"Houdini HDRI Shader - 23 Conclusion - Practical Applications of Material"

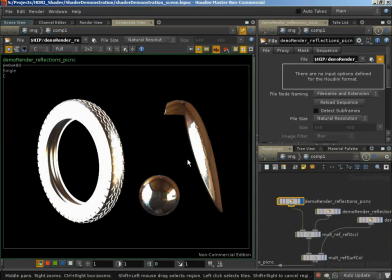32:34 We're not occluding anything, we're not balancing between reflections and diffuse, and especially on the surface of the tire where we've blurred those reflections right out, these are very, very strong.
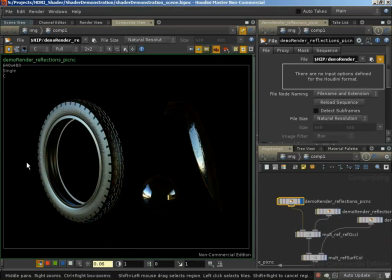32:45 If we were to decrease the brightness on these, we can start to see something closer to the reflections we were getting on the tire and see that we only need 6%
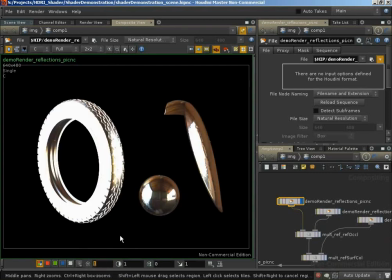32:54 of our reflections to get something that's far more accurate to what we actually wanted.
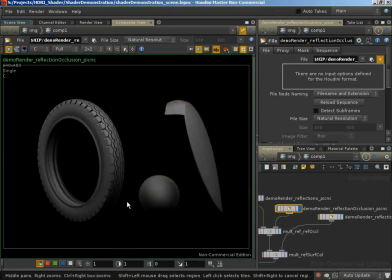33:01 So there's our reflections. Here's our reflection occlusion. This is being very heavily affected by that ground plane. And that's very important because otherwise we'd be getting very bright, very strong reflections.
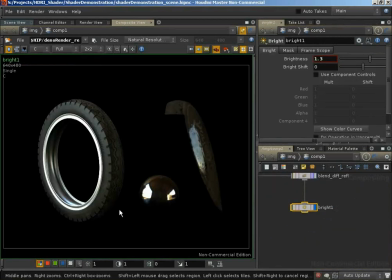33:13 And I wanted to ground our render, give it a sense of this sitting on a floor. And so I just put in that ground plane to sort of shade off the bottom, and also to demonstrate how we can have objects that add extra shadowing in without being visible in the render.
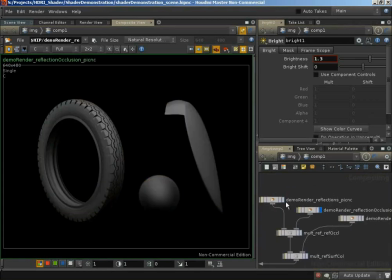33:30 So there's our reflection occlusion, there's our reflections, and when we multiply these together,
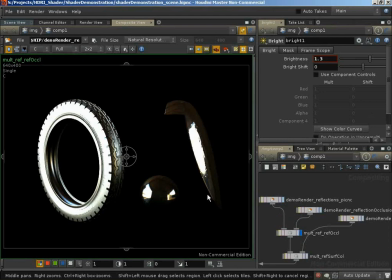33:35 already we get a stronger sense of realism, especially for these two objects on the right hand side. Our tire is still too strong. The rim of the wheel is getting some nice reflections going on there, but our tire is still way too strong.
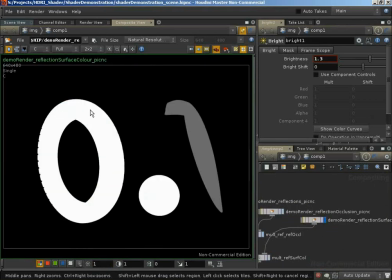33:53 The surface color, interestingly enough, is white on our tire and our rim and on our lighting reference. And again, recall we only decreased the reflection surface color for our fuel tank, and the reason we decreased it for the fuel tank was to bring out some of those colored reflections.
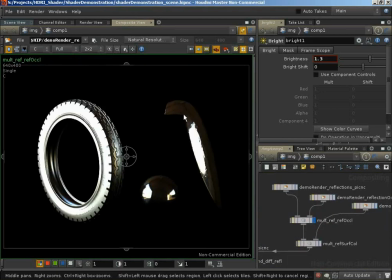34:10 Notice we still have very bright reflections. We're now starting to bring out some of the colored reflections, and when we balance it with diffuse, that's when we bring out the colors in those reflections.
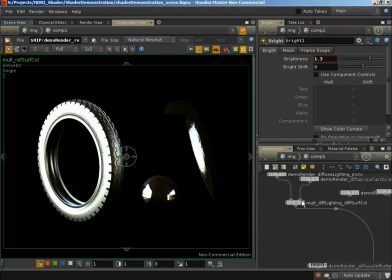34:21 And notice it's only when we balance our reflections and our diffuse together that we get anything that's vaguely realistic.
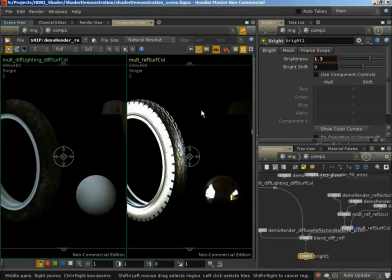34:30 If we were to look at the two components side by side, there is nothing realistic about either of those.
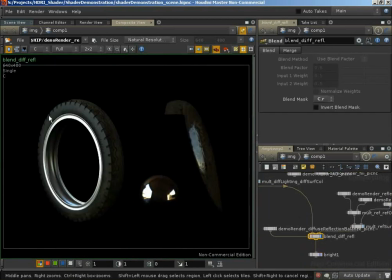34:35 We blend them together, And suddenly we're getting a much nicer end result.
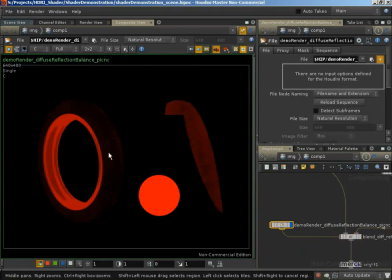34:40 And we can look at how these are being balanced, and we can see quite clearly, well, here is our tyre with lots of diffuse, very little specular, and notice how we can see that all of our mud, how that's increasing the diffuse amount of our tyre.
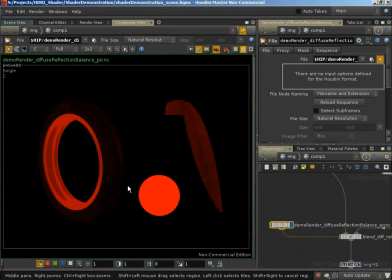34:54 We can see that here our reflection reference, our lighting reference is just fully reflections. Here we can see where the mud is decreasing the reflections and our little rust patches are really decreasing the reflections on the fuel tank. And here's perhaps the most interesting portion.
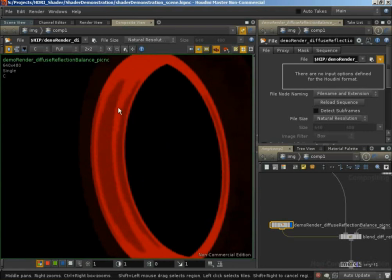35:12 Remember when I was saying about how we used a little bit of Fresnel on the rim of our wheel to bring out those highlights? Just because I felt visually it worked very nicely when the wheel's rotating against the light. We can see that very clearly here.
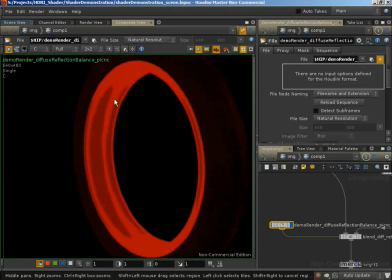35:25 Notice how by using some Fresnel we get a stronger reflection down the center point, and these two areas are being attenuated based on the viewing angle. That takes our reflections from looking like this
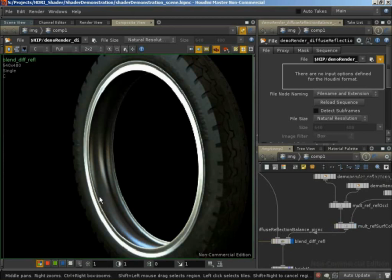35:41 to looking like this, and just giving us this nice highlight that's coming out here, again sort of pinging off of the surface, if you will.
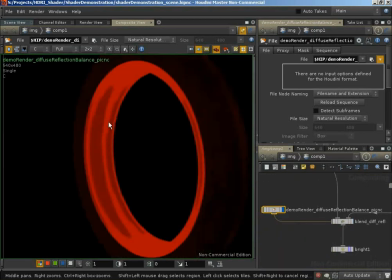35:50 And that's due to bringing just this strip down and taking out anything that would be on either side.
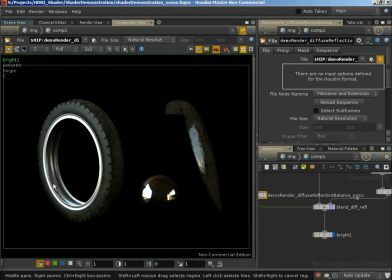35:58 The final node in the composite was just a brightness node to bring all of this out, and that was just so that things were a little clearer from the background.